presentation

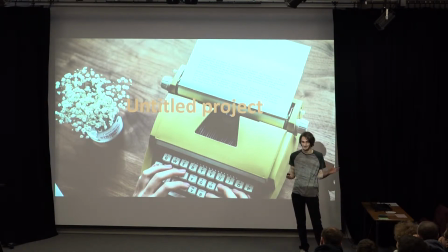This is my film Untold project. It's intentional, so don't worry. I've thought that this is the title.
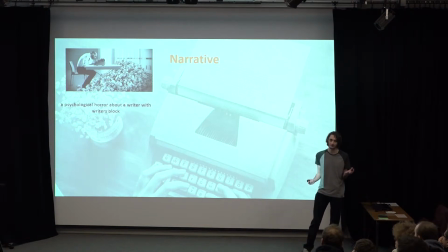The narrative is it's a psychological horror about a script writer who has a writer's block. He has a script to write this script.
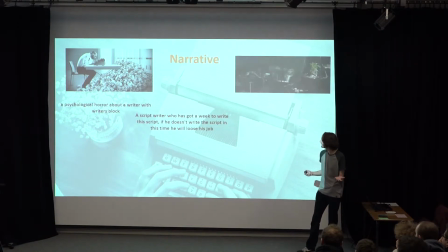He has a week to write this script, and if he doesn't write it in a week, he's going to lose his job. But however, he can't define what's real, what's fictional, what's reality. He's wherever he writes on screen, he can't figure out. By the end of the film, he writes a film about a writer with writer's block.
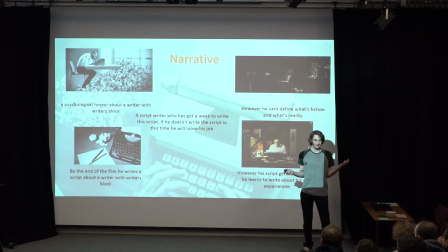However, his script gets rejected, and but he learns about write his own experiences and overcome his demons. Here are some narrative influences. The biggest one's probably Barton Fink. It's very similar character arc but it's also about a writer with a writer's block. There's sort of very horror imagery, which I like, which one I implemented in this film. The other one is Pi. It's about a guy trying to work out this equation. It's like the stress of trying to work out this equation, which is similar to my film.
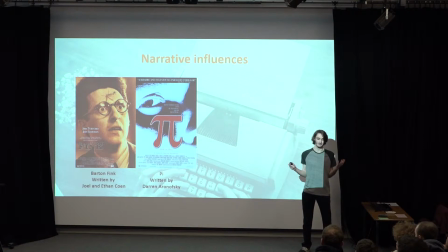It's like the stress of what this thing to write about, and he has no idea what to write about.
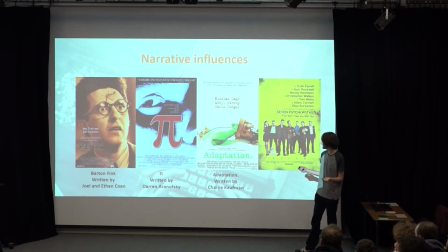And the next two are Seven Psychopaths and Adaptation. More adaptation than Seven Psychopaths, because it's more of a meta, and like the meta aspect of the writing. It's like the film they're writing is the film we're watching, and that's really interests me, and you can do that in really creative ways.
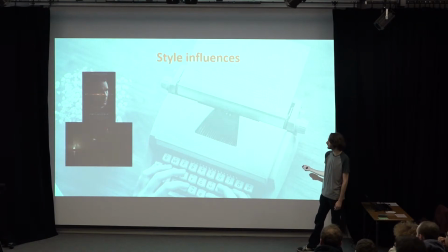Some style influences. How I Want to Look Like at the Start is a film called First Reformed. It's very still shot, and the camera doesn't really move that much, but I want to do that at the start to replicate the character's state of mind, how he's stuck in this one state of mind and he can't escape it. Again, I'm referencing Barton Fink. It's like another style influence. It's very like slow shots, very eerie, slow zooms, and they're very horror. It's very horror-like filmmaking to it. And the last one is like Eraserhead.
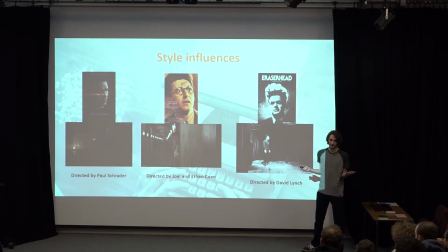How I Want to Look at the end. It's very weird and abstract imagery, and it's like at the end it'll be the full form of insanity at the end.
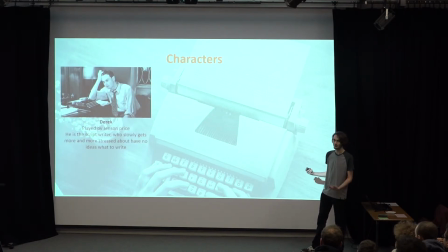Here are the characters. The first character is Derek, played by Jensen Price, which is me, because the only person who can play, because I'm basically playing myself. Because I basically wrote this because I'm playing myself. He's the writer. Chris, who's going to be played by John Glover, is he's going to be his mate in it, who helps him write the script halfway through.
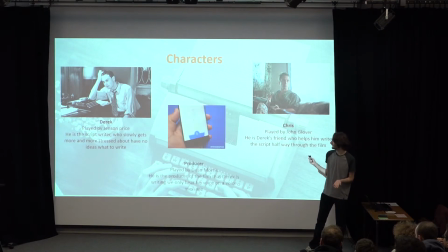And you got the last person. He's the producer on the phone. You only hear voice message. He's the producer, who told him to write the script, played by Dean Morris.
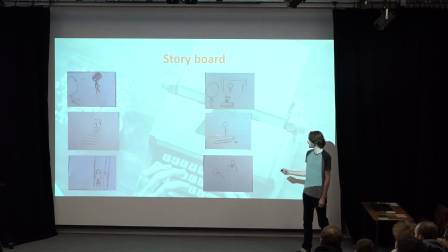Here's a storyboard. There's a few like drawing. I've done all the storyboard. That'd be too boring if I did all the storyboards.
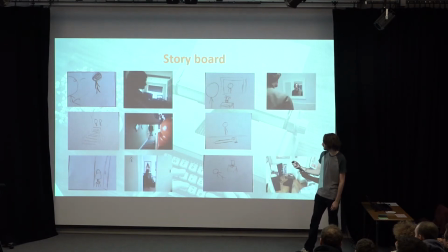And we've done some photographic storyboards next to it. We've tried to with stuff of claustrophobia. We've got the two walls and very enclosed spaces. And here are locations we plan to use. This is where we've chosen these locations because we think the main character would probably live.
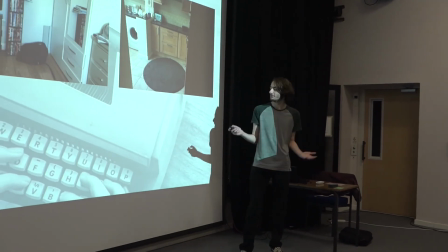And it's an accessible location for all the cast and crew to meet. And we plan to film in the Easter holidays.
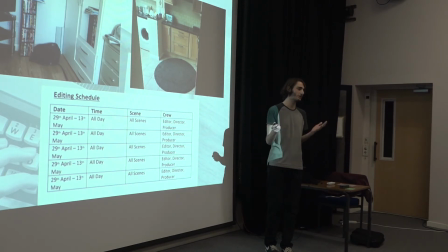We want to shoot some next week and the week after, like test shots. And if stuff don't work out, we can do reshoots. So we've got a bunch of time to film, and then we just plan to edit when we get back.
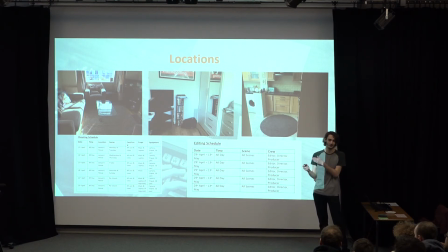Or we plan to edit as well, in the next few weeks. We plan to edit in case we're editing and something goes wrong, we can do reshoots.
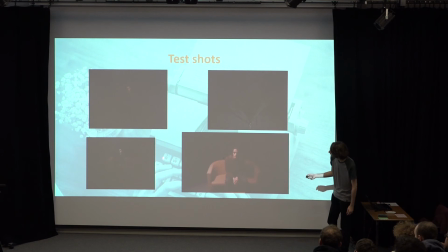Here's some test shots. You can't really see them there, but I don't like these two. They're not very we tried the without the red tint, and it was it's just very boring. But then we tried it with a red tint, and see the light's gone there. So we really like this lighting because
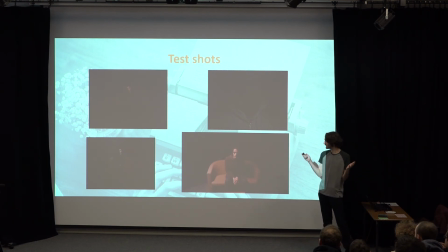it just has a very horror and creepy atmosphere to it, and it's how we want the film to look.
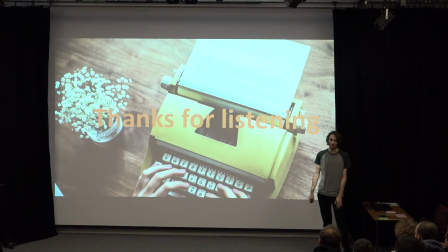And thanks for listening.